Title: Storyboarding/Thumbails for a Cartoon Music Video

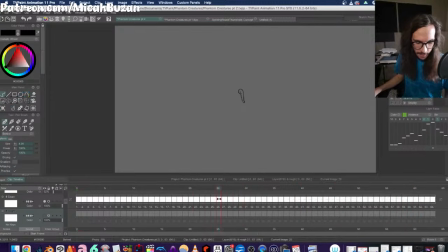3229s
But I like drawing kind of things that are flying or underwater, because it allows you to do these more sort of S-shaped curves and
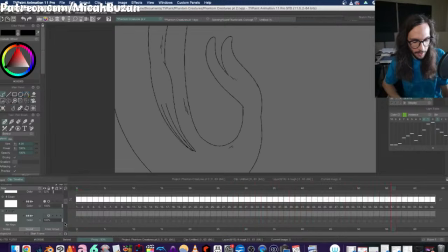3244s
these motion paths that you can do fun things with when you're not bound by gravity. Like humans, things on land have very start and stop motions,
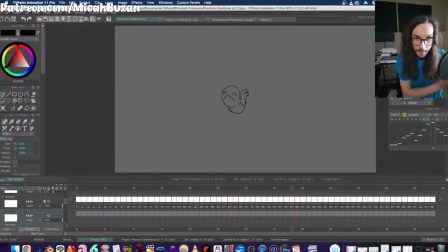3261s
but if you animate them all floaty looking, it looks wrong. However, animating things with a little bit of a float to them is totally fine in the context of water or space. And I think there's just something trance-inducing about that.
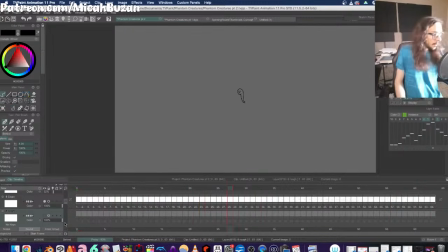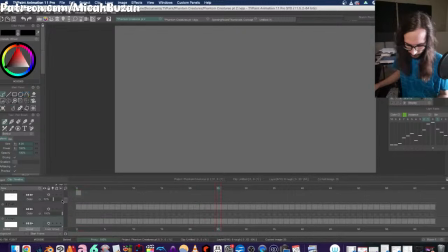3288s
I believe that was the last one on here. But yeah, like this is like the motion path I drew for this guy.
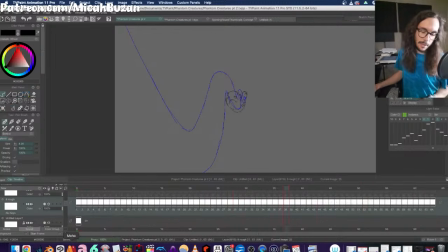3300s
You can see it's like just a bunch of S shapes.
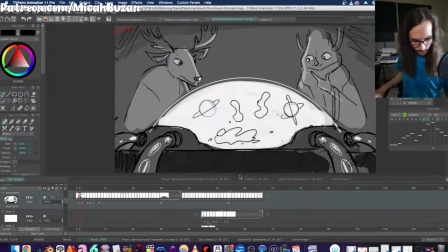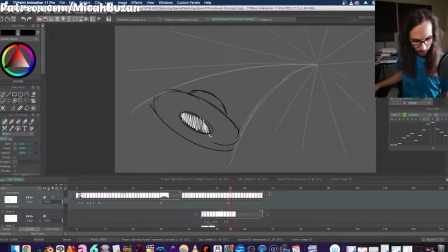3312s
Alright, so he shoots into space.
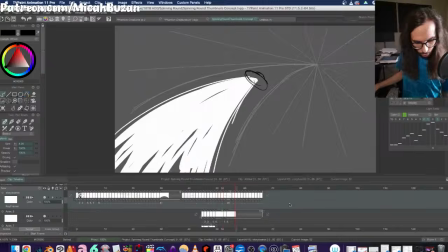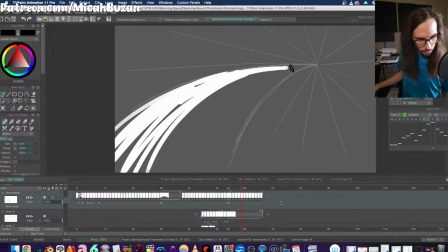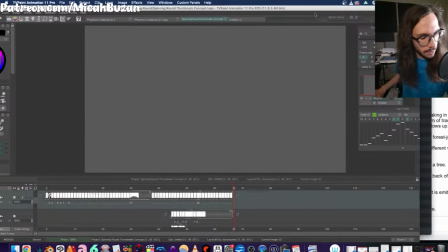3325s
Next up on the script,
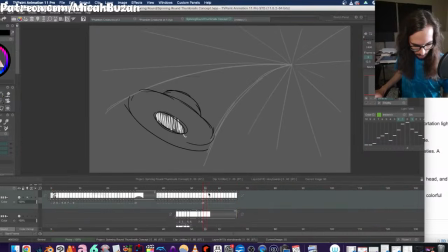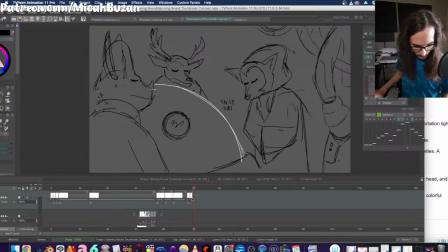let's see here.
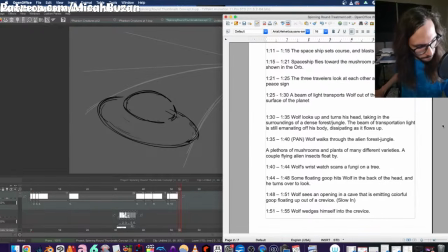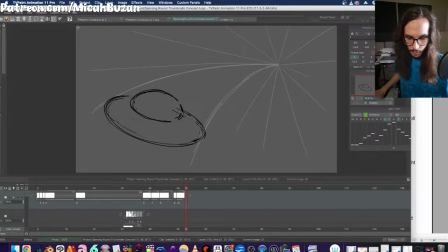3347s
This was on 11.
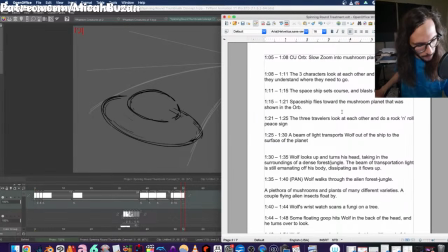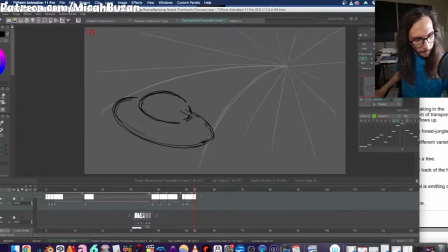3358s
Okay, next up.
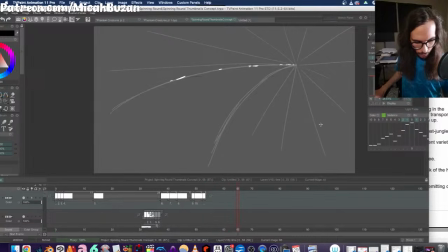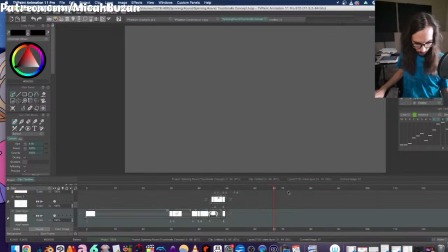Okay, this will be the mushroom planet.
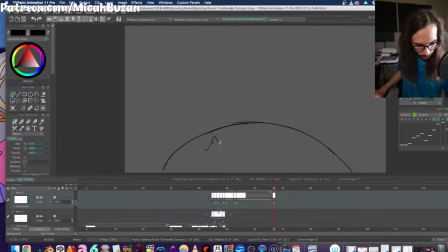Haven't really figured out the design of the mushroom planet yet, but I guess we can just have these sort of giant like mountainous type,
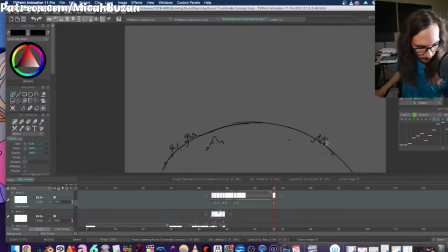3401s
maybe mushroomy, maybe just alien type plant stuff protruding out of the surface of the planet, just so we know this isn't Earth or like a planet that we know about, and probably do something with the color to further distinguish it.
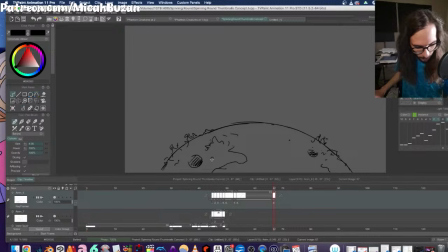3423s
Maybe there'll be some like kind of moonlight craters in here.
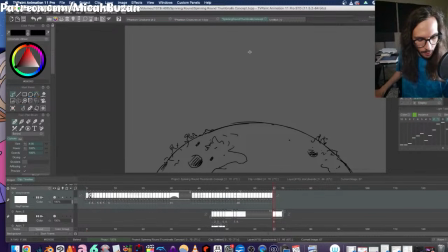3437s
Then the UFO will be entering.
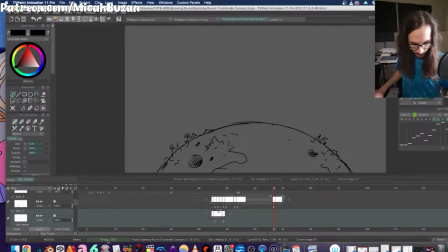3449s
Okay. I think I'm gonna have the UFO kind of come down on an arc here.
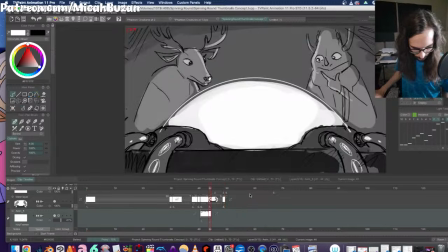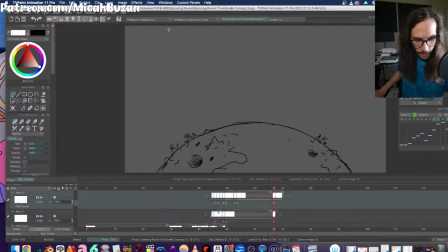3466s
So we'll have the UFO kind of coming. Or actually, you know what? Oh, I got it.